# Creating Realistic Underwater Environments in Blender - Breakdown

Oh, by the way, the render, I don't know how much it took but it took I think for one shot for the first shot I think it took about 30 minutes very fast actually so I'm very happy with that
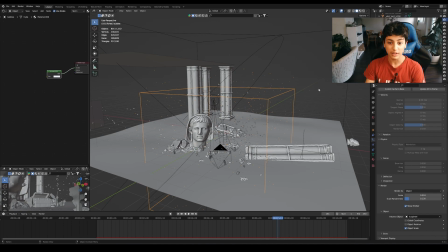oh yeah this also is a very optimized scene now let's move to post-production which is in WT Resolve so now we're going to do the editing breakdown you see there is another day so yeah let's just get into it so now
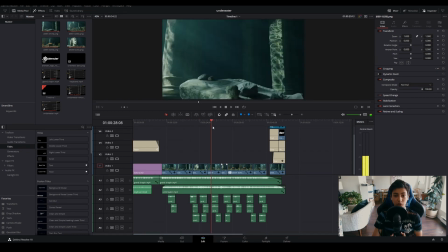here we're in DaVinci Resolve as you can see I have the timeline here and basically we're gonna do a small breakdown of the editing the
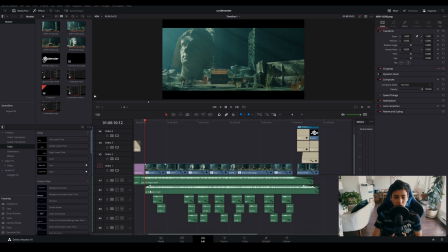editing was very simple just some music here some sound effects like underwear like bubbly like let me let me see if you can hear it is yeah
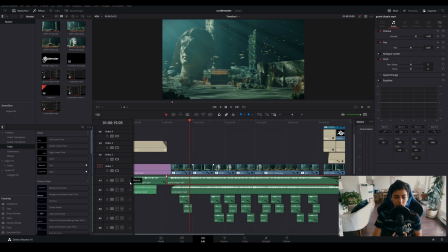like some bubbly water then just like the music and then we have the sound effects and these sound effects are basically just just whooshes like water whooshes so here give it a listen
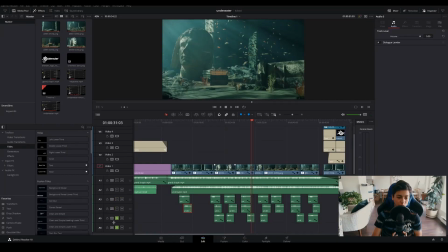yeah just some just some water whooshes to to make like the effects of the fish more more intense I guess and then here we have like just some cuts where
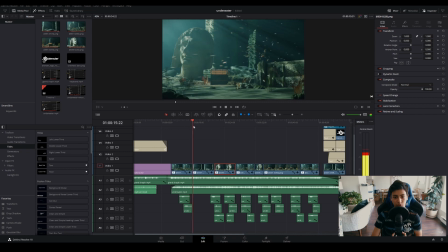new shots are being placed so here we have the first shot then the second shot the third shot then again the first shot then again and then this one comment down below which one is your favorite shot I think my favorite shot has to be either the treasure or Or this one.
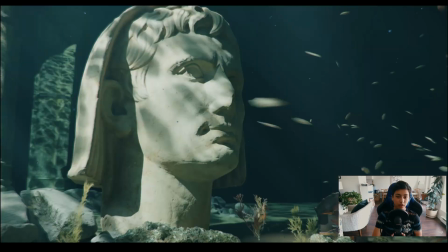I think this one is my favorite shot. Yeah, this is my favorite shot.
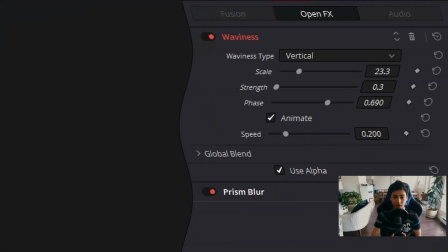It's like I added some this effect called waviness. Can you see like how wavy those like the edges are?
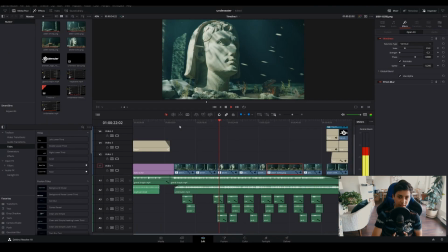Yeah, that's what the effect does and it makes it like very realistic because it's like underwater, right?
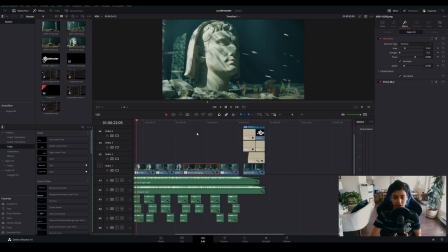Like the waves going through. I think that's a very nice detail. I also added some blur, as you can see here, this present blur, and what it does is basically adds like that small vignette here,
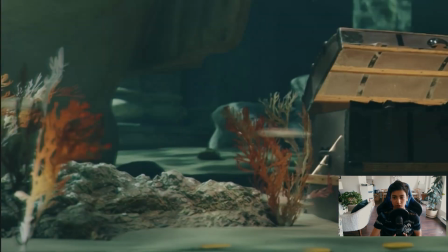that small vignette and those blurry edges, which is very nice because normally when you have a camera underwater,
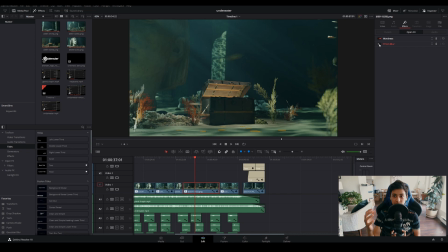the center is going to be sharp and the edges are going to be blurry because of the light that is bent when it gets to the lens. so I think that that's a little bit more realism okay now let's go to some color grading so here is the raw image of the color
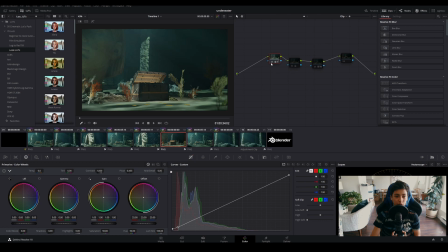grade and if we just add the first part these are some curve adjustments then the second note is some warmth some warmth in the highlights and then after this one we have the lot and the lot
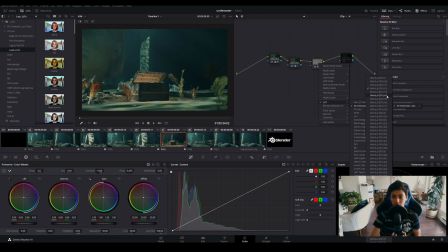is this one right here I don't know which one is this but it's like a like
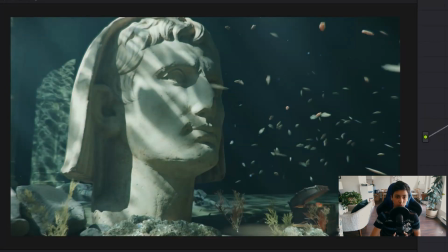a still an orange lot and I reduce the strength a little so here's a before and here's an after see what I meant that the light warms that doesn't really matter because I added the warmth after in the light so I think that gives us a nice a nice color contrast so you
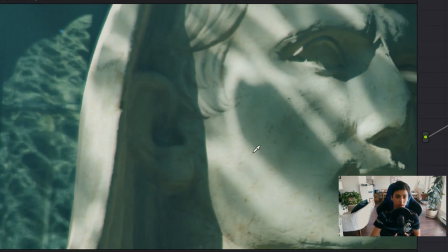see here how this part is warm and then here is cold kind of like the shadows
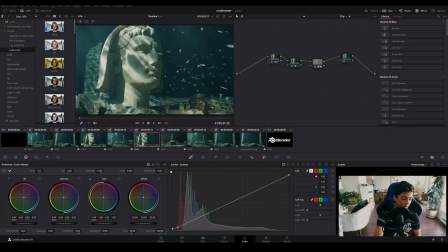are cold and the highlights are warm I think that gives it a very nice color contrast and color compensation that makes the image more interesting
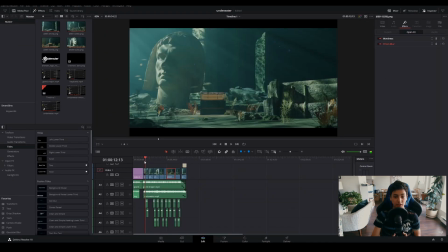so yeah that's basically it so if you liked it subscribe and like it and don't forget to check out this animation and see you in the next one bye